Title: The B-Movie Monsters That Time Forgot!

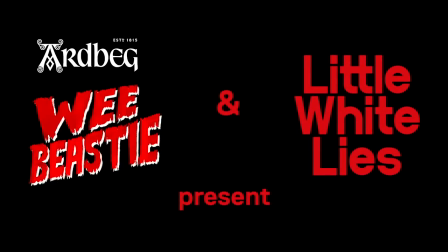We're facing a new form of life that nobody understands.
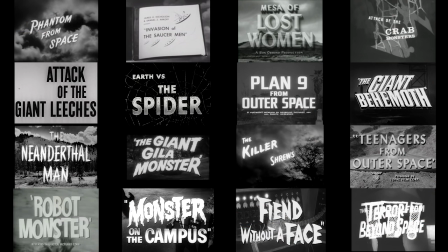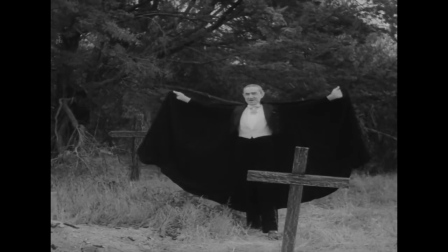In 1950s Hollywood, horror movies all but turned their back on the genre's classic gothic creations.
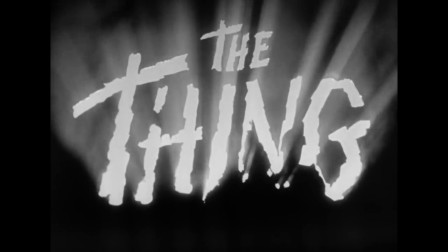Instead of Dracula or Frankenstein's monster, came brand new nightmares for the modern atomic age.
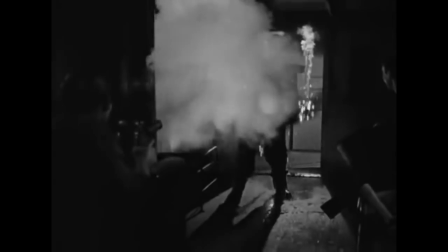This was present tense, verging on futuristic terror, often combined with science fiction in true genre-splicing glory.
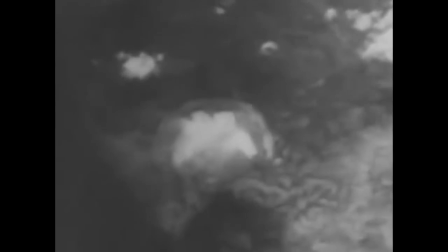World War II's nuclear climax had wrought unprecedented mass destruction,
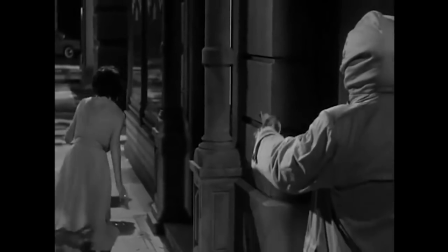and what radiation fallout might do to anyone, or anything, that survived, was a terrifying concept.
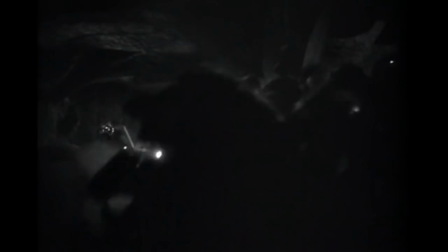In 1954, Them's irradiated giant ants were a box office smash,
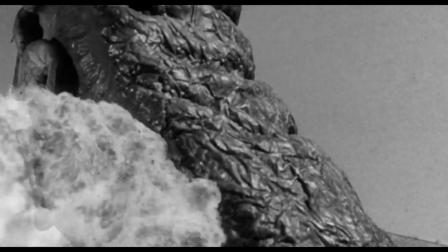and where big studio extravaganzas led, independent movies quickly swarmed.
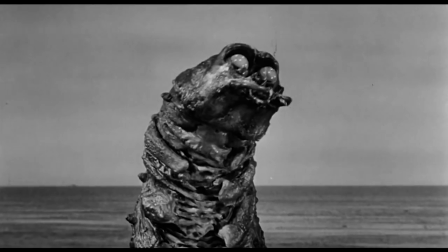If the increased size of your creature did matter, the small scale of B-movie budgets certainly wasn't going to stop resourceful filmmakers cashing in too.
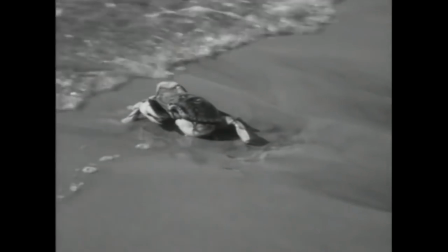For those working at the really low-cost end of B-movie making, the thinking was clear.
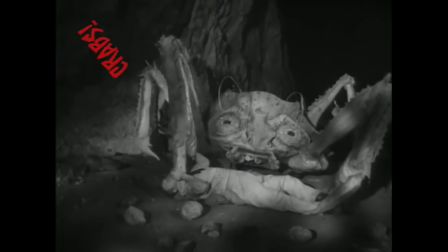Any animal seen as vaguely creepy or dangerous in its normal dimensions could only be even scarier when blown up.
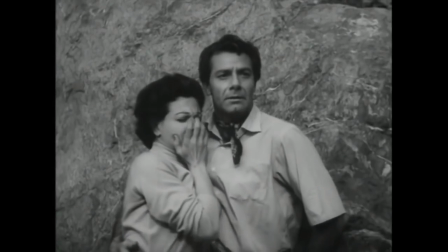No, not that sort of blown up.
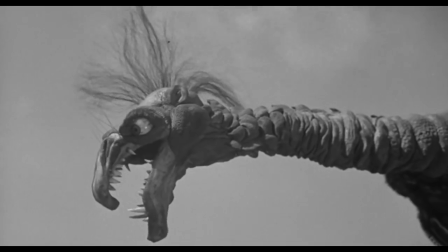Pretty soon, anything that swooped, scuttled or slithered was fair game.
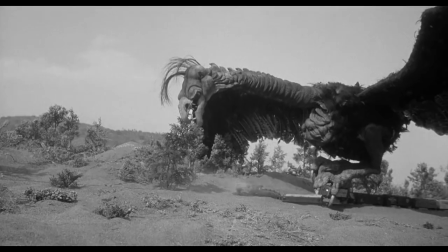B-movies employed a variety of innovative visual effects, from articulated models, big and small,
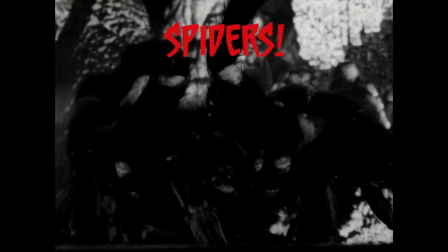to enlarged trick photography and miniatures.
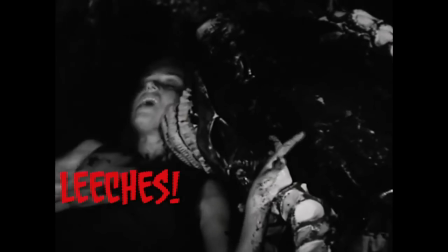When all else failed, you could always put a man in a suit, Though admittedly, some wore it better than others.
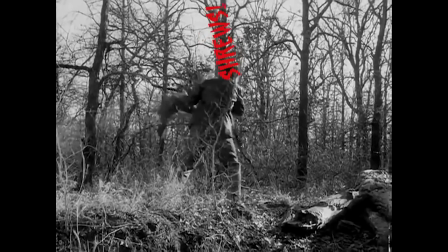And if even that wasn't an option, simply employ man's best friend as your new enemy, the killer shrew.
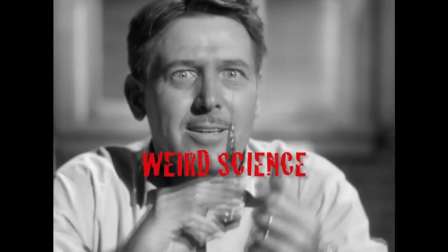Human mutation was another possibility.
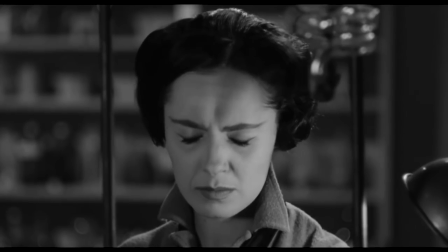The mad, or at least misguided, scientist speeding up the evolutionary process with a simple injected serum.
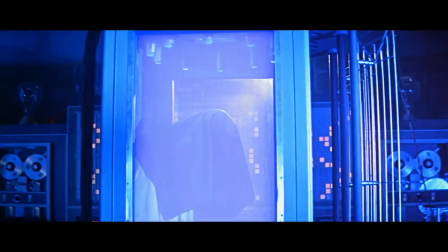Or something a little more advanced.
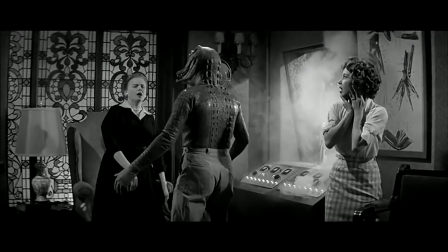Obviously, older stories like Frankenstein or Dr. Jekyll and Mr. Hyde had an influence here,
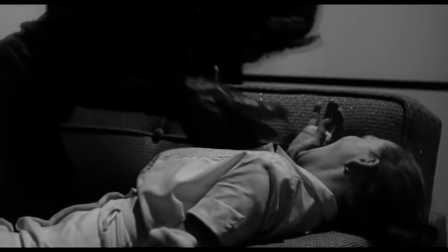but there's no doubt that these films are mainlining atomic age fears.
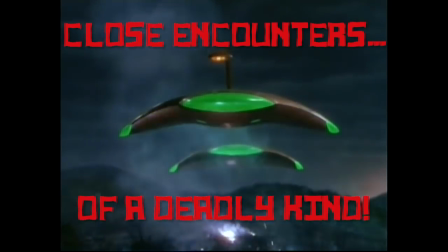The burgeoning Cold War race into outer space rocket-launched horror's alien anxieties, and if H.G.
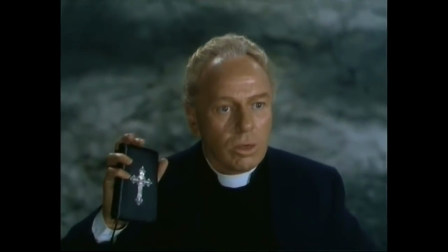Wells' The War of the Worlds got the 50s blockbuster treatment,
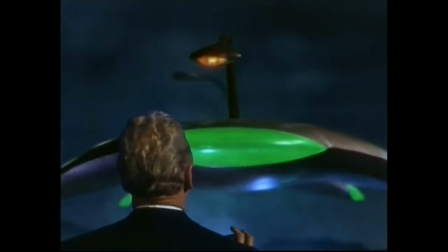B-movies didn't need Oscar-winning special effects to put their faith in their own extraterrestrial invasions.
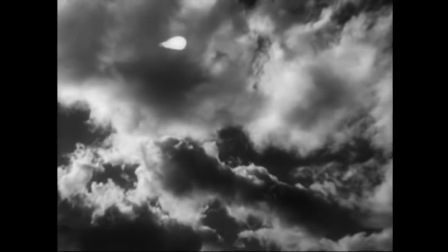The flying saucer or UFO became a genre staple,
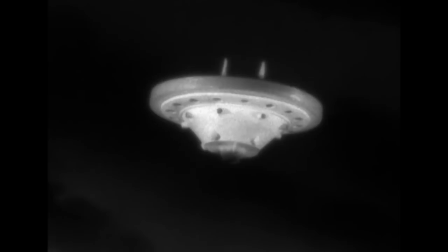presumably the fact that it's as basic a model kit as you can find and with the right lighting and sound effects can seem very convincing.
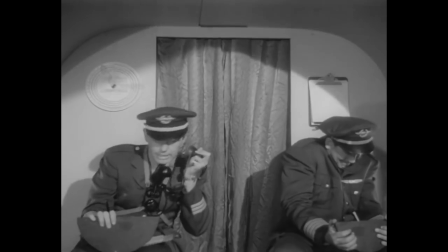Of course that assumes you do have the right lighting and sound effects.
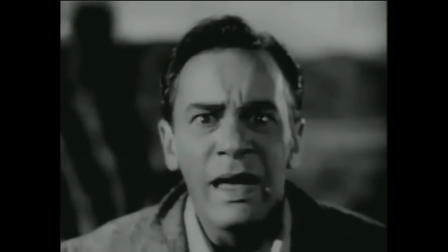Once you get beyond the spaceship you obviously need to envisage its crew and rather than come in peace,
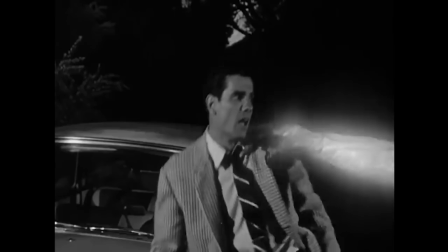most B-movie aliens are out for blood, human or otherwise.
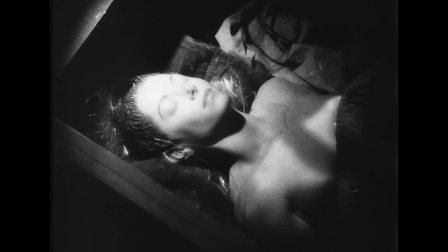Make-up and in-camera visual effects here may often be rudimentary,
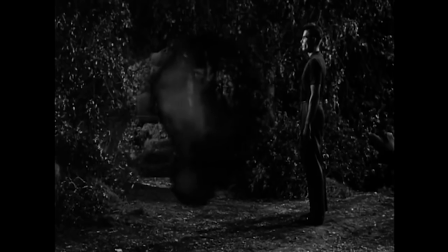but the canny use of dissolves, blurred images,
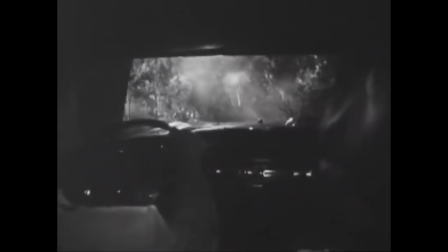superimpositions, and simply hiding the creatures in the shadows kept the audience's imagination working overtime.
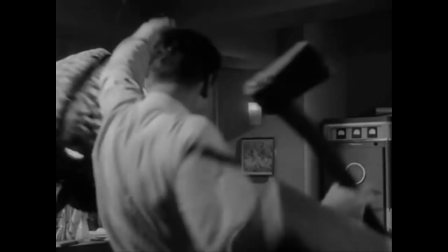Though sometimes your brain tells you that you just needed the money shot.
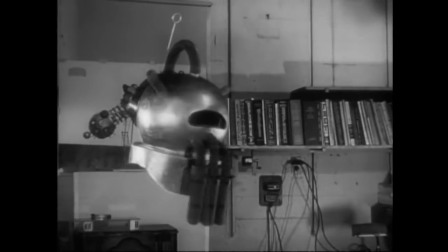And if all else failed, perhaps make invisibility the real alien talent,
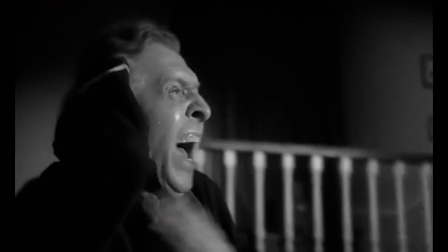which incidentally is also a good trick for living thought projections that steal their victims' brains and spinal cords and eventually become gruesomely visible.